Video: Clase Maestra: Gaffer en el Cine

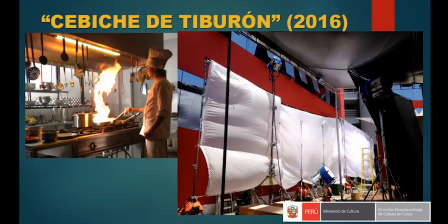Y una batería de luces de HMI de 18.000 watts que está en el trípode más pequeñito abajo, rebotado a otro marco 4x4 con una tela, si no me equivoco, era silver, plateada.
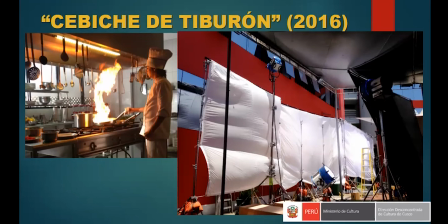Y luego hay tres HMI más alrededor para que invadan, hagan una luz muy envolvente, ¿no? había una luz muy envolvente sobre la locación de la cocina.
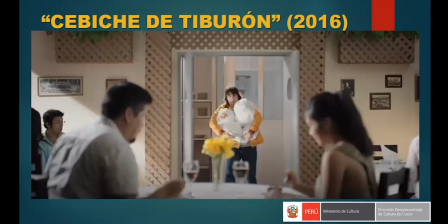Para esta escena también, en la que el personaje sale de la cocina con sus bolsas hacia el restaurante, también se iluminó,
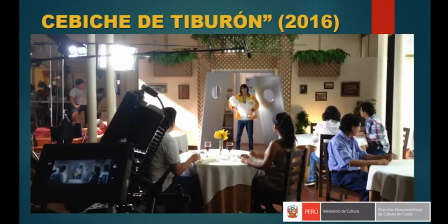si se dan cuenta acá, con jokers, luces frías, para mantener el clima de luz día. Y del lado derecho de la tienda, el backing este, tenemos nuevamente, armamos dos telas tamizadoras.
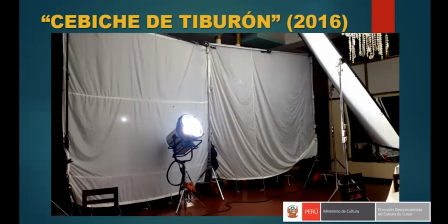Entonces acá estamos viendo, por ejemplo, el director de fotografía me pidió que quería tener una luz envolvente, soft, ¿no? Y lo que yo logré con eso fue trabajar la luz rebotada a un tamizador, una tela blanca,
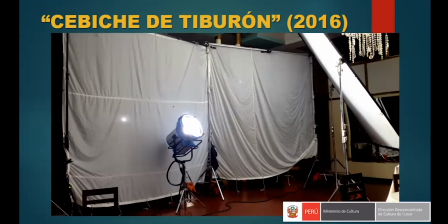y este flujo luminoso, a su vez, se difuminaba por las telas difusoras que están verticales ahí, prácticamente puestas.
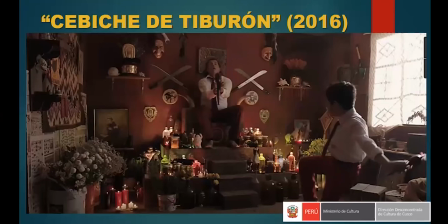En la escena de los brujos, la casa de los brujos, también ha sido muy sutil la iluminación interior. Si se dan cuenta, las botellas están iluminadas. Dirección de arte nos puso estos escalones como de vidrio y nosotros colocamos tubos fluorescentes ahí y fresneles de 300 watts o LED light,
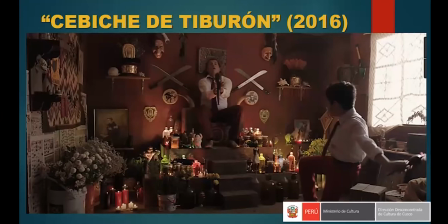si no me equivoco, para que desde abajo hacia arriba se iluminaran estas botellas de colores, ¿no? Son frascos y demás. Del lado derecho tenemos también una ventana. Y para hacer que esto sea, repito, sumamente envolvente, se trabajó la misma mecánica que en la cocina.
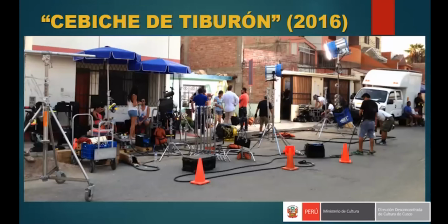Teníamos HMI del exterior, esa es la ventana sobre la pared verde de la casa donde se está grabando, y teníamos los HMI afuera,
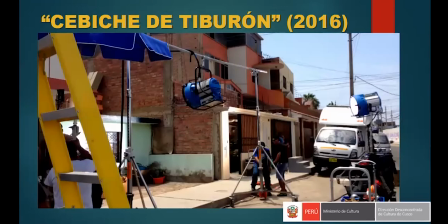iluminando tanto la ventana como la puerta para hacer sumamente invasivo todo esto. Cuando los planos eran hacia la ventana, teníamos que evitar que la cámara pudiera apreciar el trípode donde estuviera apoyada la luz. Por eso es que la volábamos en estos tubos de aluminio horizontales y ahí colgábamos la luz para, repito,
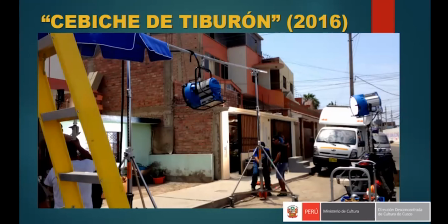evitar que la cámara pueda capturar en algún momento el trípode si estaba directamente apoyado, ¿no? Hay que tener mucho cuidado con eso. Son otros elementos de grips que un gaffer también tiene que saber manejar y pedir en su momento, ¿no?
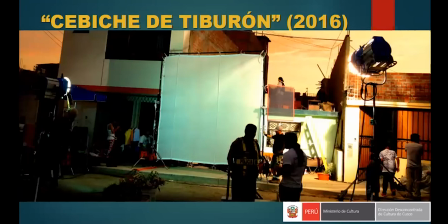Cuando nos agarraba la noche, pero la escena todavía era de día, ese tamizador lo usábamos para hacer la luz envolvente, ¿no? Para hacer la luz más envolvente y que nos dé el nivel de luz requerido, y la luz, el HMI de la derecha es la que entra y nos da la dureza del sol.
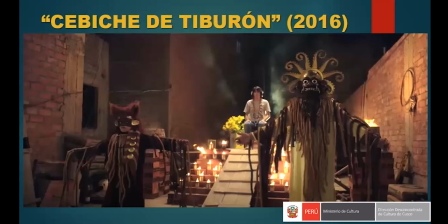Para esta escena, que es muy importante, de la chamanería, vemos a nuestro personaje ahí en medio de esa pirámide de ladrillos, fue muy bonita, ¿no? Esta escena me gustó muchísimo, está muy bien lograda, me parece, la fotografía.
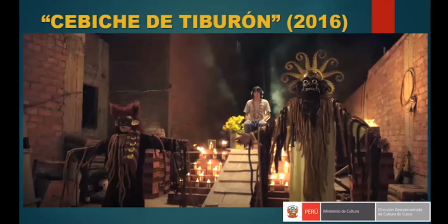Tiene una luz, un fresnel de atrás, que se recorta la silueta del personaje con el humo, inclusive, de las velas. Y sobre él trabajamos una chimera de un Joker de 800, si no me equivoco.
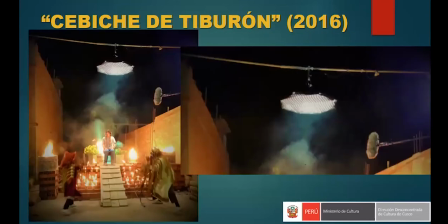Miren ahí. Y también esto es muy importante saber en el momento, repito, el scouting es básico, ¿no? Y luego saber comunicarse con las áreas, con las diferentes áreas. Porque para poder lograr colocar esta luz de esa forma,
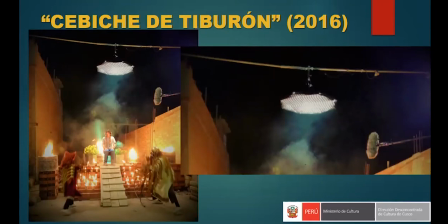tuvimos que instalarnos o entrar a las casas laterales, a las casas laterales. Entonces producción es un aliado importante en este caso, y tenemos que saber cómo pedírselo, y tenemos que saber decirle que es un requisito importante, imprescindible, lograr que esta estructura se maneje de pared a pared.
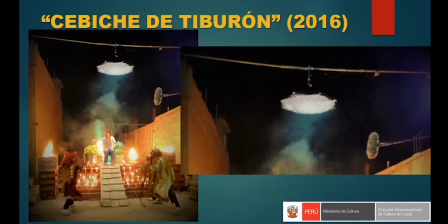No podríamos tener un trípode ni nada por el estilo dentro de la escena porque la cámara giraba en 360 grados. Entonces no podíamos tener...